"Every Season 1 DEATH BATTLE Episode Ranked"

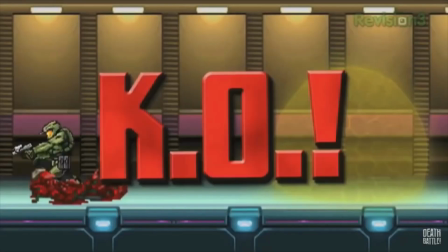[24:41]
But then Doomguy explodes and Chief teabags him, and it's funny, I like it. Definitely one of the better Ben animated episodes.
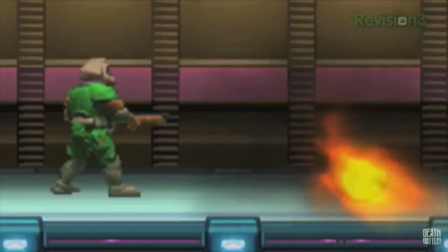[24:48]
Now, hopefully they remaster it at some point. Just not before they do Chief vs. Samus, of course.
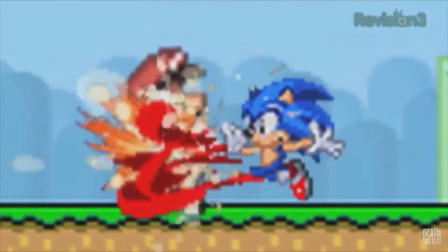[24:55]
Mario vs. Sonic was, as far as I can remember, the first death battle I ever watched.
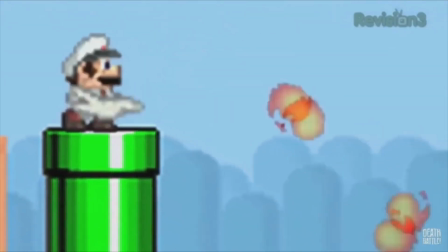[25:00]
So of course I'm gonna have a bit of a soft spot, considering that watching it ultimately had a bigger impact on my life than most other episodes.
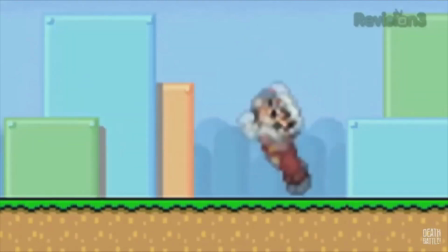[25:06]
That doesn't mean I'm gonna hype it up as amazing though, because it isn't. Sonic's analysis is alright, but Mario's is full of a bunch of jokes that made me groan.
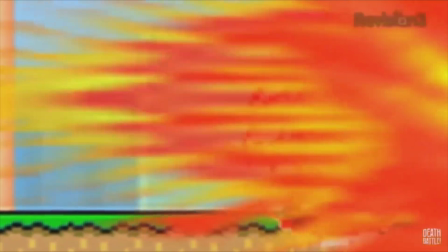[25:15]
Except the one about the frog suit, that was alright. And the fight had a few pacing issues. It felt like there was a bit too much stopping and starting at points.
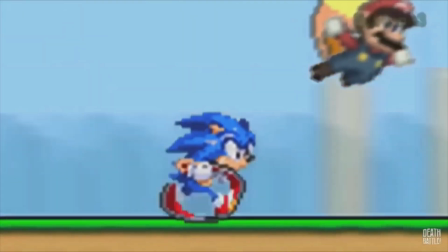[25:21]
The montage at the start is probably the biggest example of that. Outside of that though, I really enjoyed the fight scene.
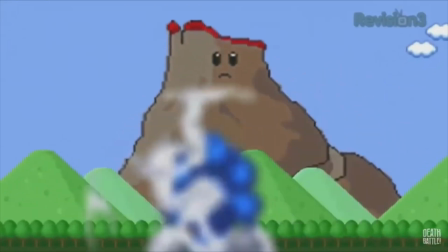[25:27]
Sonic's edge and speed is conveyed well since he moves a lot faster than Mario does. I enjoyed seeing their power-ups clash and cancel each other out.
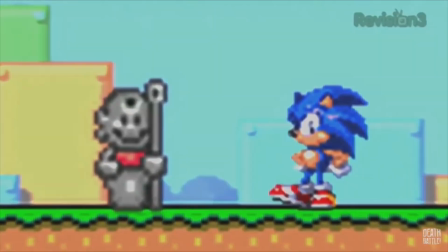[25:34]
And there are some funny moments in the fight, like Sonic tapping his foot in front of the statue, and both of them getting blown up by a mountain of bombs.
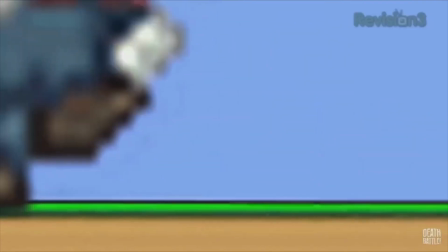[25:42]
And even if the death is a bit awkwardly animated, the chase at the end is pretty intense.
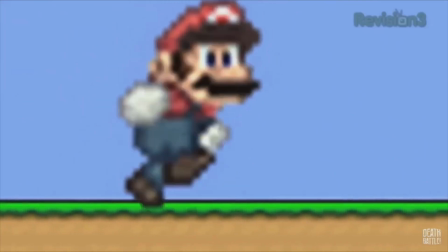[25:46]
Sonic also had a voice actor, and I think Cade and Red Pearl did a good job. They're not given a whole lot of lines, but the few they do have are delivered decently well.
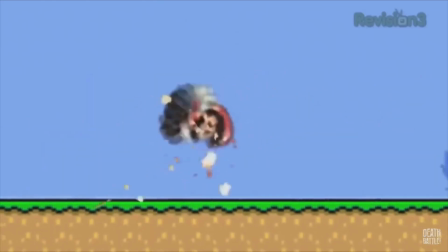[25:54]
Yet, despite this being my first episode, I don't have a whole lot more to say about it than the rest of the season.
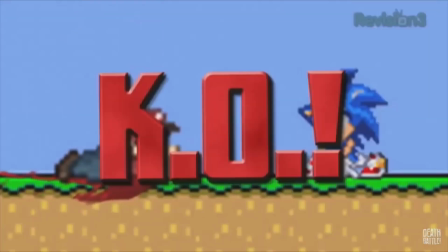[26:00]
I don't love it overall, but I can at least appreciate the path that led me down to where I am today.
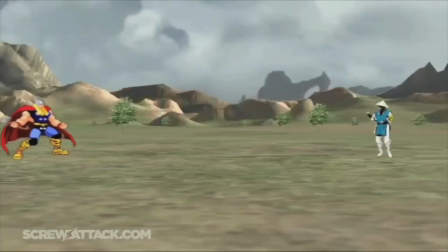[26:05]
Thor vs. Raiden is really good, though not as good as I remember.
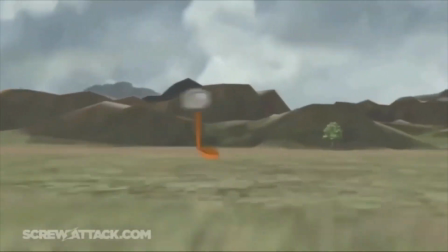[26:10]
There weren't any jokes that really stuck with me from the analysis, the end clips are pretty bad, and the animation has a few weird moments.
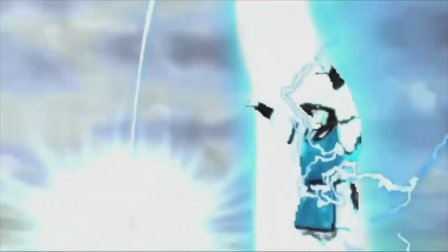[26:16]
Even though they say they're both immune to electricity, Thor is at one point tired out after just taking several electric attacks.
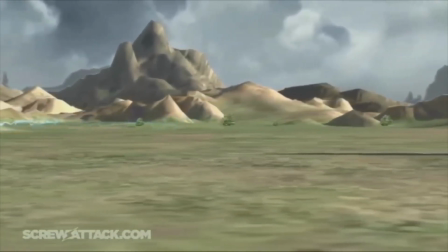[26:23]
Also, there's this bit where Raiden spends way too long just flying off and doing nothing, no clue what that's all about.
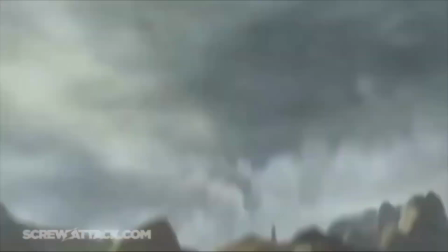[26:29]
The rest of it's good though. They included a lot of Thor's weather manipulation, which was nice, and they even had him attack with an oak tree.
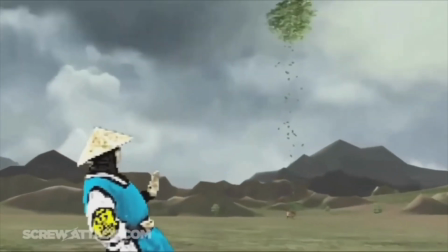[26:35]
That's a cool callback to the start of his analysis. The battle has a nice sense of speed and pacing outside of that one weird scene I mentioned earlier.
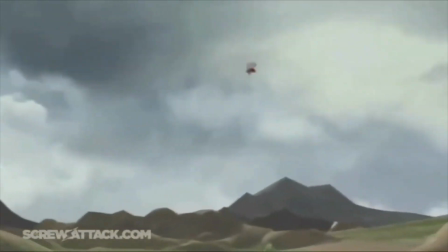[26:42]
It makes up for the styles of these sprites clashing, but that never really bothered me at any point.
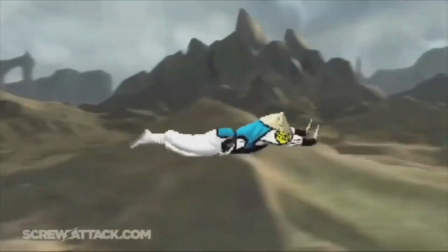[26:47]
They also don't look weird on the 3D backgrounds, and I like how they interact with them.
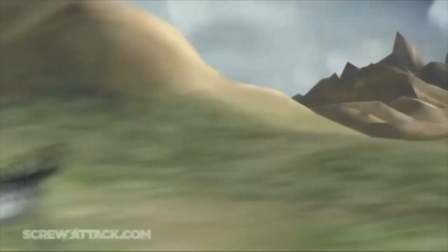[26:51]
There are several points where Raiden and Mjolnir bounce off some mountains, and the big open space is used at some points for Raiden to put some distance between them and for Thor to do his weather shenanigans.
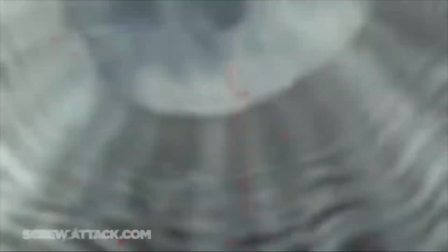[26:59]
The death is also amazing. Thor throwing Raiden's already wounded body into the sun is ghoulish overkill, and I just love it.
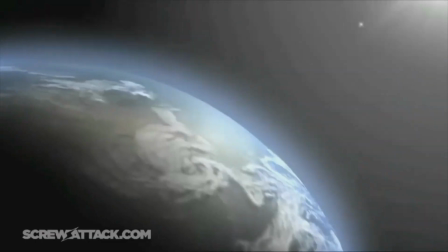[27:06]
I guess that also counts as using the environment. Thor's voice lines are used really well.
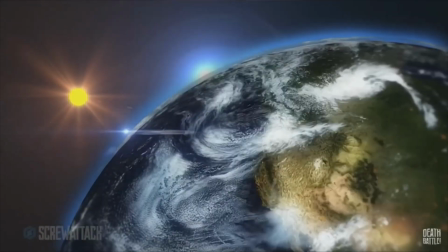[27:11]
Thor vs. Wonder Woman tried to replicate some of them, but I think the episode was better off with the original Marvel vs. Capcom clips.
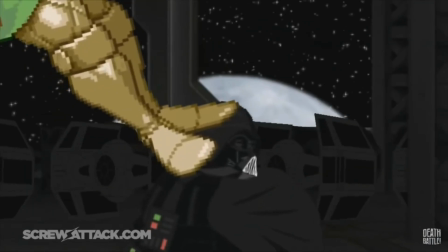[27:18]
In a similar way to how Vader vs. Doom was better off with its MVC lines, than Lex vs. Doom was trying to get Steve and Kelly to redo them.
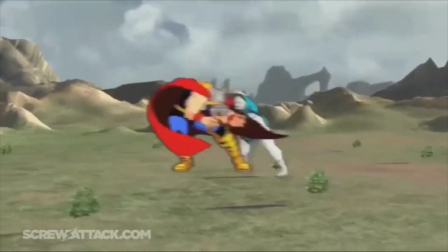[27:25]
For a battle that was one of my favourites of the season for years, I'm surprised I didn't have more to say on this one, but there we go, I guess.
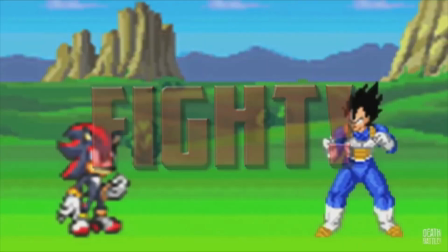[27:35] Wow! What a ripoff.
Vegeta vs. Shadow is without a doubt the funniest episode of the Shadow trilogy.
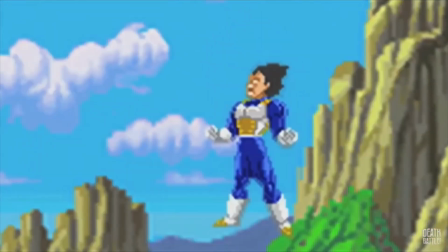[27:41]
The banter and voice acting in this is probably the best of the entire season. Lanny and Taka sell everything really well for both of these characters, and their exchanges are all really funny.
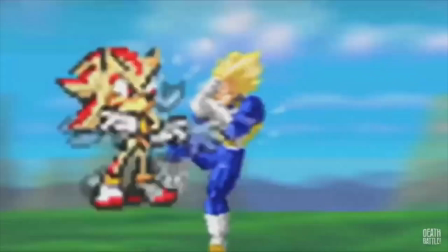[27:50]
The first half of the fight has some shockingly well-paced action and greatly shows how well Vegeta can take a hit.
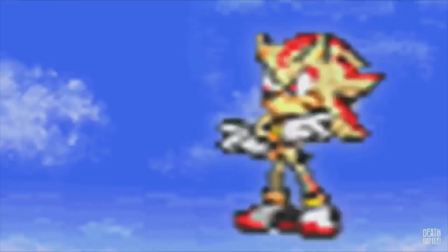[27:55]
And the second half, while really light on action,
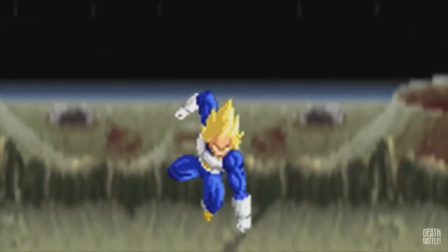[27:58]
has a really intense ending with Vegeta punching down the moon and Shadow using every ounce of his power to teleport it back into place.
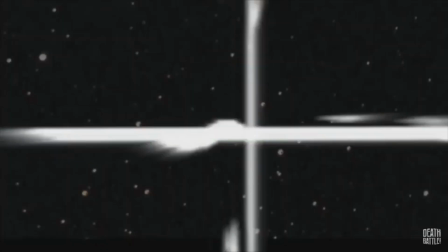[28:04]
It helps to convey the power they both have really well, and I'm shocked that Ben was able to use the sound and music to make what's essentially just moving a PNG feel really impactful.
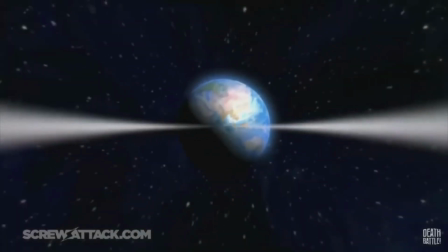[28:13]
This isn't Goku and Superman blowing up the planet levels of impact or anything, but it's still more than good enough.
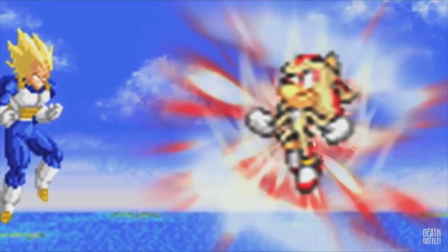[28:18]
The ending's also really funny and started the one consistently good trend across all three of Shadow's episodes.
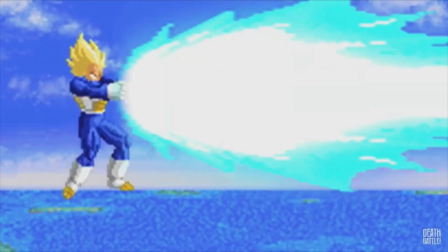[28:24]
The vaporization death is lame in concept, but in execution it manages to be really memorable by,
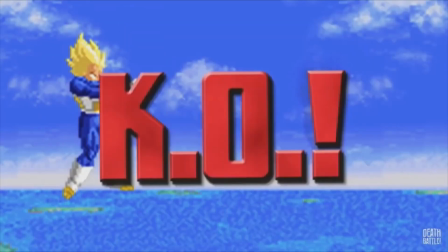[28:30]
like the rest of the episode, placing a greater emphasis on comedy to help it stand out.
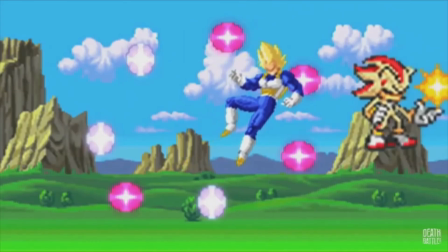[28:34]
I'm really glad this episode was done so early on because it makes the Dragon Ball vs. Sonic debate much less of a headache.
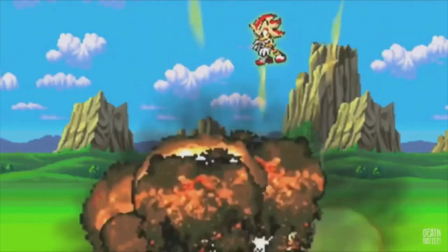[28:40]
I am convinced that if this was done now with a greater focus on stats, I wouldn't like it nearly as much.
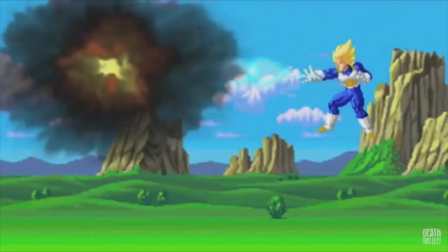[28:45]
But as it is, I really like it.